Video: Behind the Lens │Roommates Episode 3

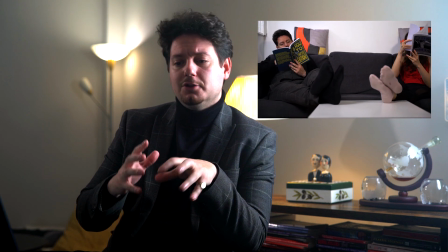4:05 Because of that, we knew that the style would be a little more relaxed, not too many different shots, not too many cuts,
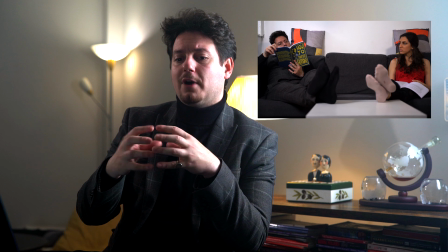4:13 but we'll keep it relaxed and we'll let the story drive the entire scene forward.
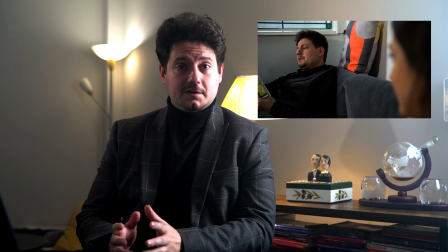4:19 You also notice that this is the first episode that we shot in the living room,
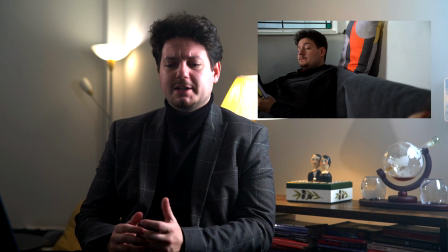4:24 so we had a little bit more experimentation to do with the lighting and And
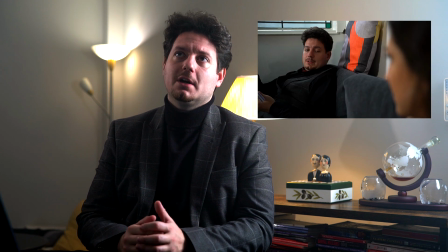4:29 we didn't have as much depth when it comes to certain shots.
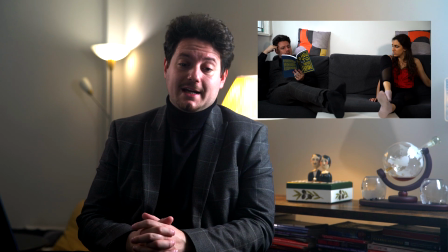4:36 But, of course, the location sometimes dictates the restraints that you have over creativity. Now, in terms of objectives for the characters, this time, actually, we don't have that many opposing objectives.
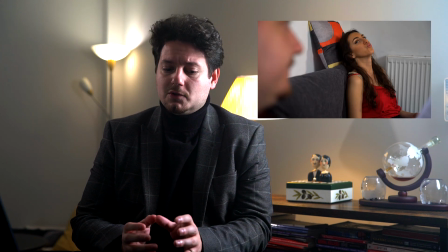4:52 In the very beginning, there was a slight opposition between Jeremy trying to convince Angelina that he is,
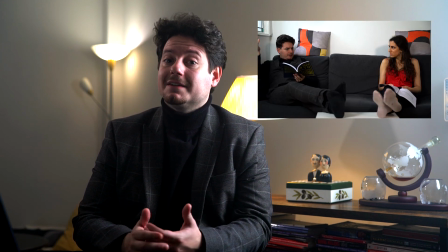4:58 in fact, from hell. and her being in disbelief, but once she accepts it,
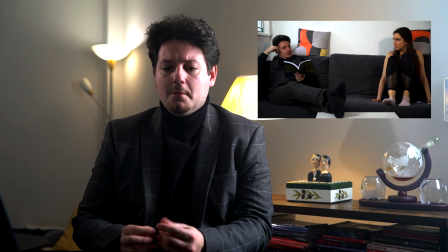5:03 it becomes less of a battle between the two of them and more of an enquiry on her behalf as to why Jeremy
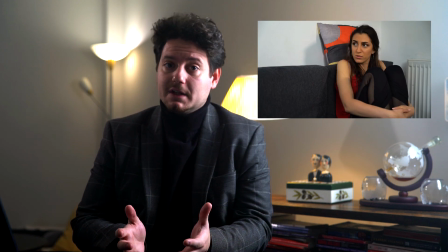5:12 is there and what exactly happened. When Harry comes in,
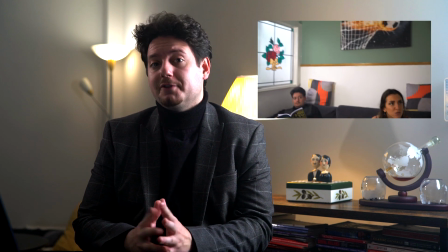5:15 then her objectives shift to a small confrontation with Harry as to whether that was the
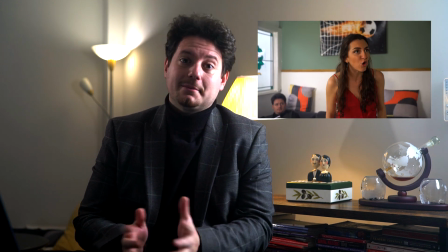5:21 most clever move he could have made by summoning Jeremy over for a help with an essay. In a similar fashion, this way we wanted to make sure that the feel of the scene itself slightly separates.
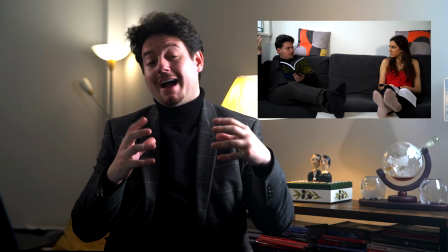5:35 Because Jeremy and Angelina don't have an opposing viewpoint this way,
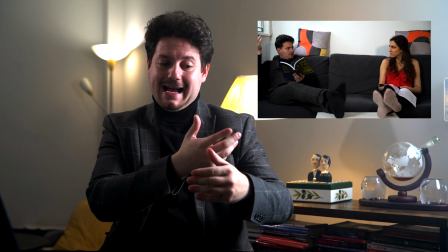5:40 we kept them on one side of the room and as still keeping it slightly flatter.
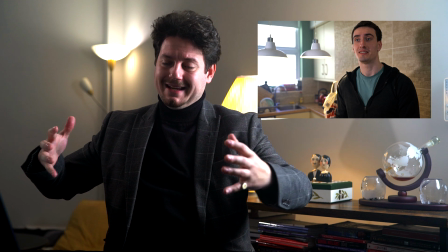5:45 And when Harry comes in, we open the room in a more three-dimensional fashion.
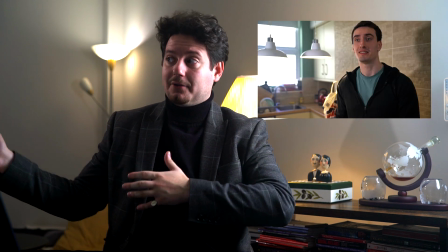5:51 This way having Jeremy on one side, Harry on the other side and Angelina bang on in the middle,
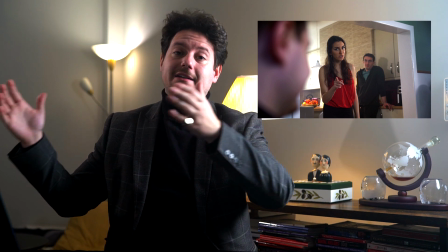5:57 both in the flat surface that we already know as the living room and in the depth of the kitchen. Another thing to mention of course is, so far this is the shortest episode because it actually achieves what it sets out to do quicker than the other of the episodes. We just wanted to introduce the idea of Hell,
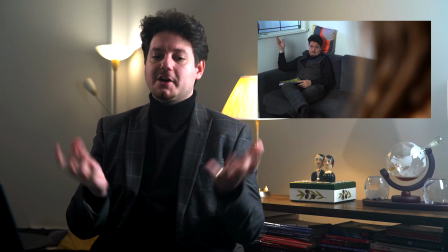6:16 of who Jeremy is, where does he come from, why is he there and what's his function within the roommate scenario and as that happens quite quickly so is the episode a little on the short side and now as always let's focus on the framing and lighting side of things we'll begin the episode with another of another moving shot or as i call it fancy shot firstly revealing the
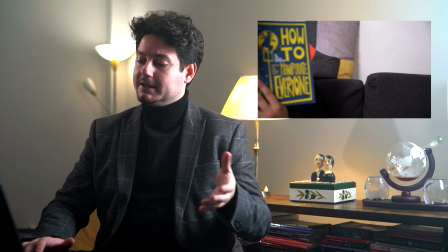6:41 books that angelina and jeremy read now we were wondering of course what those characters might be reading it was a unanimous decision that she'll be reading something superficial and
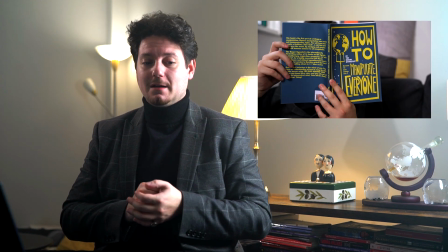6:51 he'll be reading something a little more macabre
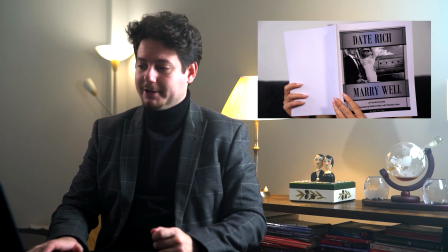6:56 manipulative if you will so of course for her we picked date rich mary well because that would mean that she has to do
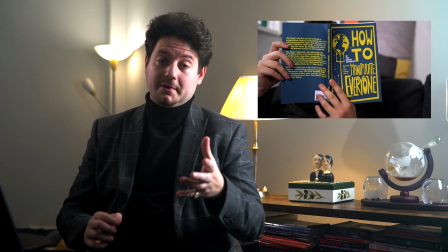7:04 not a lot to get whatever she wants out of life and jeremy would be reading how to manipulate everyone and I really
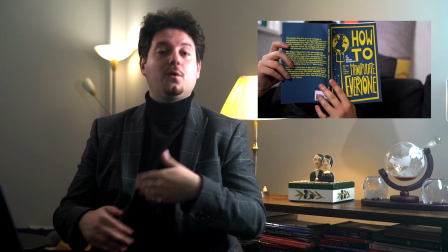7:11 think that the pitchfork completes the look and foreshadows a little bit what's to come in the episode.
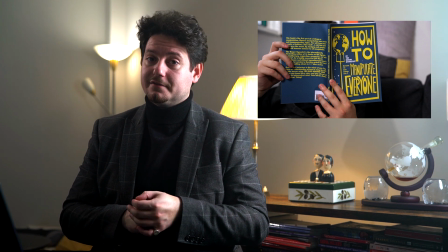7:19 Oh having said that Jeremy is probably the least manipulative out of the three roommates but we'll talk about that another time.
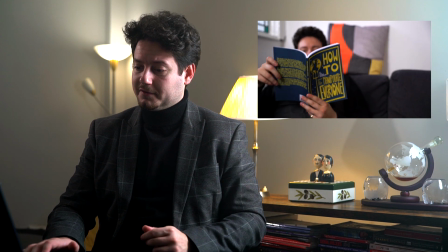7:26 Then the camera pulls away to reveal that both of them are kind of reading in unison
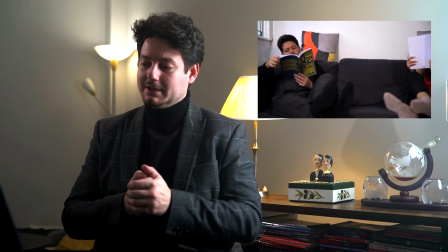7:31 even scratching their legs in unison showing that although they bicker
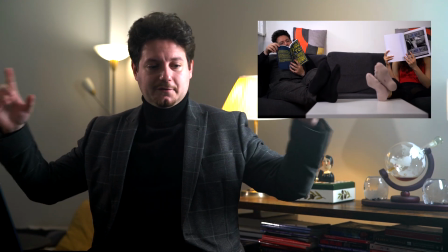7:36 in their own characters although from two very separate sides of the
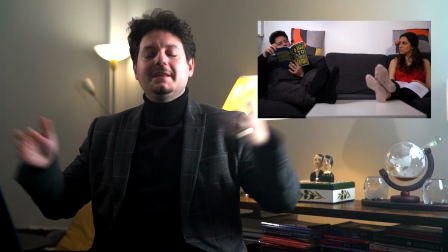7:41 spectrum they are there's like a two sides of the same coin if you will
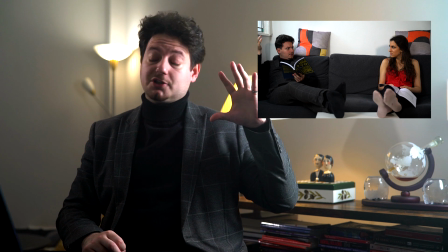7:46 this particular frame is only lit by the big Godox softbox that sits slightly off to the side not very much in the center but off to the
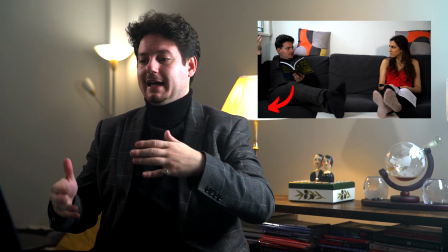7:55 side of Jeremy and it lights everything that's why it's a little bit flat but because we also get the natural light from the window there it
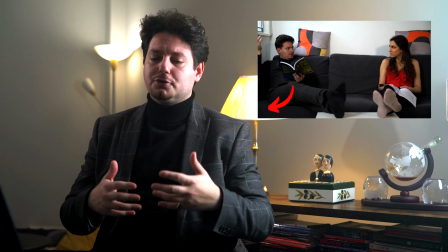8:04 doesn't really feel too superficial doesn't feel too
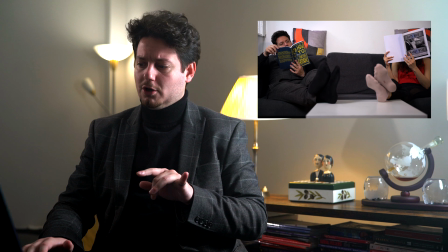8:09 unnatural we keep it on the two shot until the beginning of the conversation happens
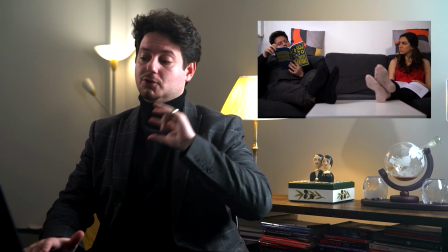8:13 and when jeremy mentioned that he's from hell we cut to an over the shoulder one in a now
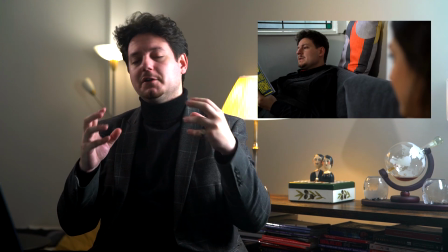8:18 normally we've used this in a more confrontational manner up until now in
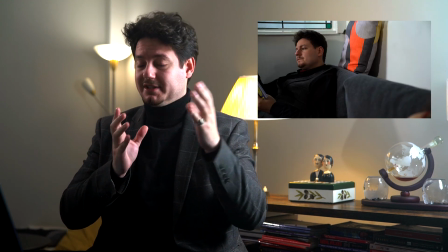8:23 previous episodes, but you notice that this time in the OTSs, the face of,
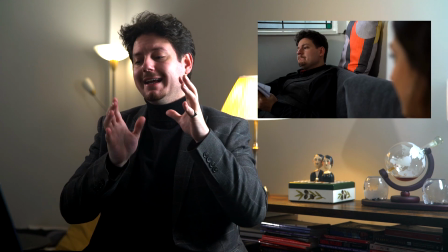8:29 or rather the back of the face or the back of the head of the person who's closer to the camera is not overtaking too much of the frame of the other person.
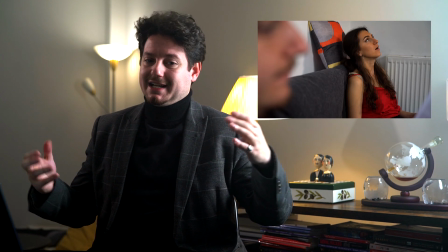8:37 This is just to say that they're on slightly opposing sides because of course she's not going to believe him yet,
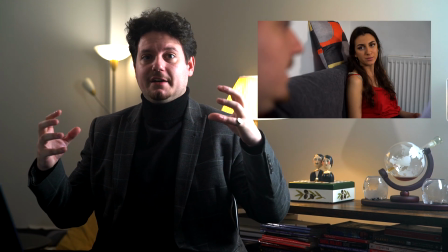8:44 but they're not on a confrontational side enough to fill each other's frame. A slightly annoying thing to mention here, we really wanted both in the OTSs and the two shot to have a backlight,
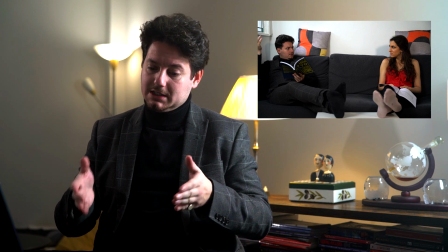8:58 but unfortunately because of the layout of the room,
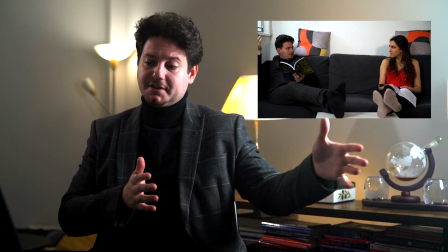9:03 you notice that on the side of the door it has a small sharp turn,
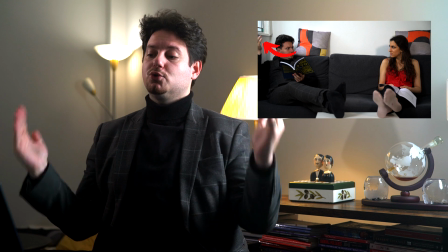9:09 as if the whole couch is between two smaller walls for lack of a better term,
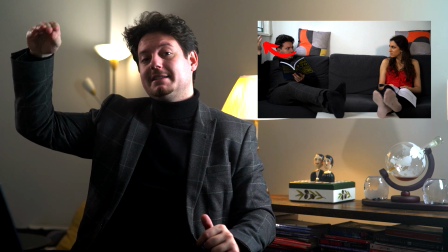9:16 so we couldn't even get a proper C stand up there, because there was no space whatsoever.
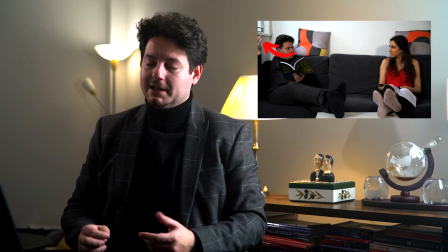9:22 So I'd say that that's something that's slightly bothering me and a little lacking, but there was nothing that we could do.
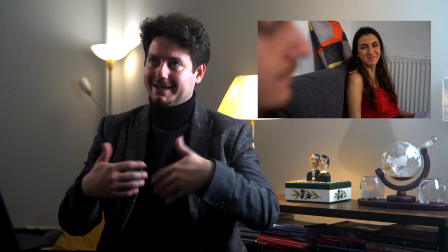9:28 Although, as I mentioned, it is quite flat.
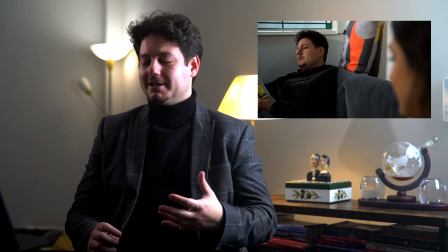9:32 You've noticed it's something very small that you wouldn't normally take notice of it, but I thought it elevates it slightly.
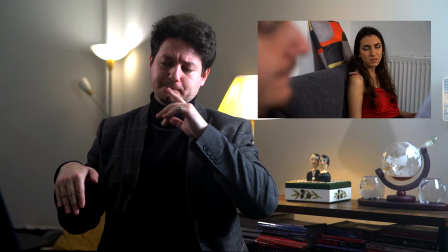9:40 The two pillows that are on top of the on
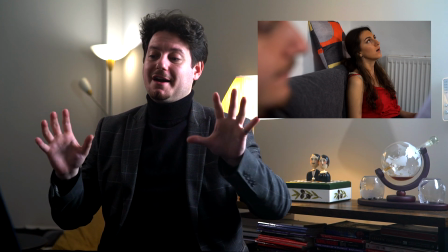9:45 top of the sofa they're put there for color so that it
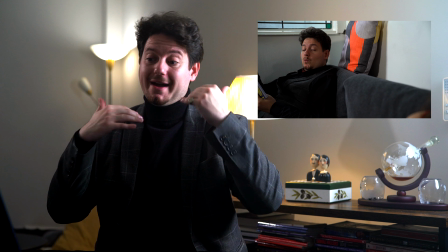9:51 doesn't um you you don't just view our head on the completely white surface but there is a little bit of
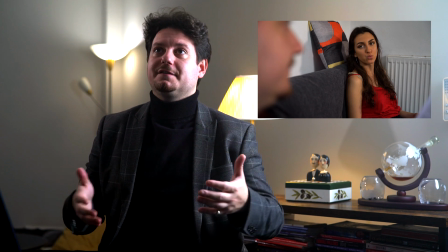9:56 color um and thus not as flat as it could have been
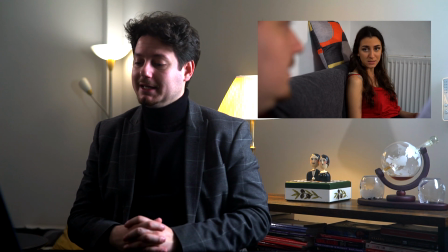10:02 so still a slight improvement in the um set design department shall we say.
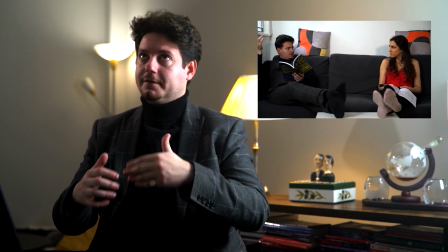10:09 Next on, after Jeremy says, well, there you go, this prompts Angelina to start believing in what Jeremy was saying.
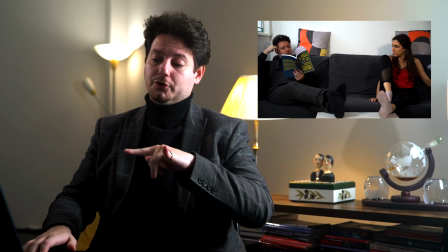10:16 So we move on to the two shot,
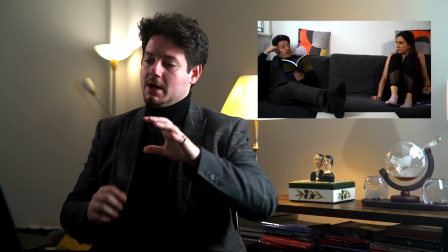10:19 showing both Angelina slightly frightened now and Jeremy not getting what was the big deal.
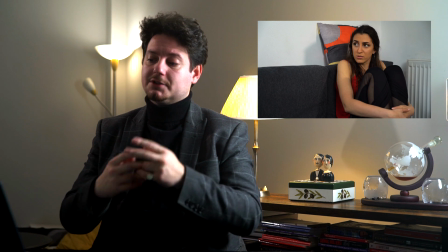10:26 But once the conversation carries on, we actually cut to an internal medium close-up rather than an OTS,
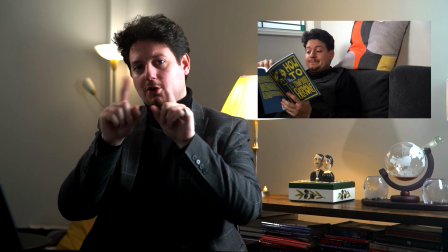10:34 because now we are getting to the core of the conversation at hand,
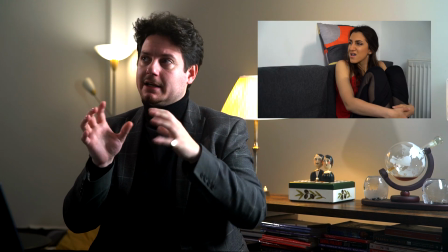10:41 we move to a more intimate position of the camera, being within the conversation rather than outside of an argument.
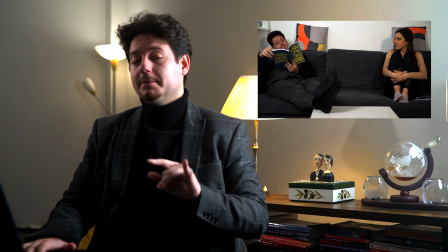10:48 After You Can Try, we then cut back to the Far Too shot,
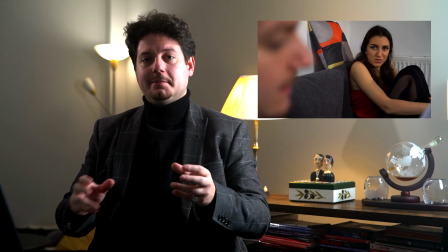10:54 because now we're changing the subject yet again, and this time it becomes a conversation of why and how he comes to be there.
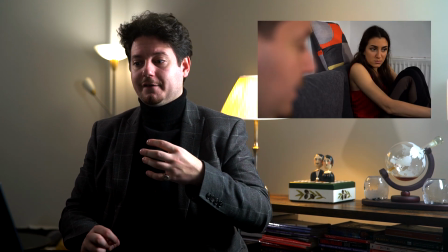11:01 Of course, the introduction of Harry into the equation
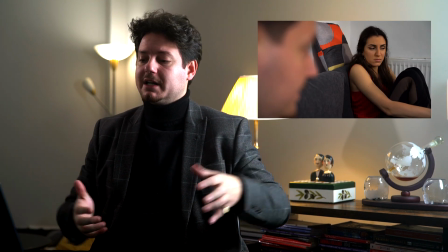11:06 now moves the conversation back on an OTS because in the beginning she is too
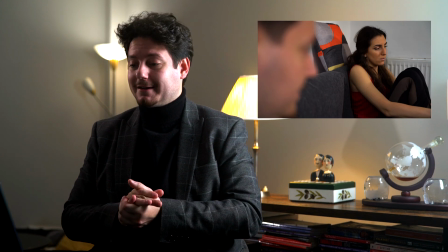11:11 dumbfounded to think of who exactly could have summoned him and he
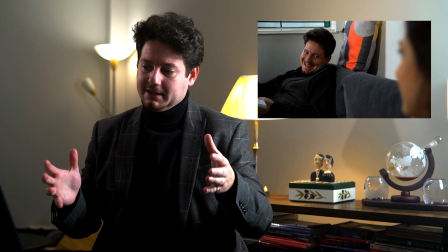11:17 gets agitated with her for the next part of the scene until she realizes that it is Harry in fact. Oh another thing to mention here actually we shot two different
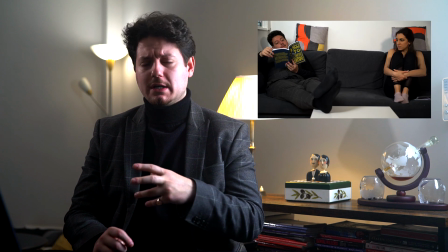11:29 ways of this joke and I do think that we've picked the right one.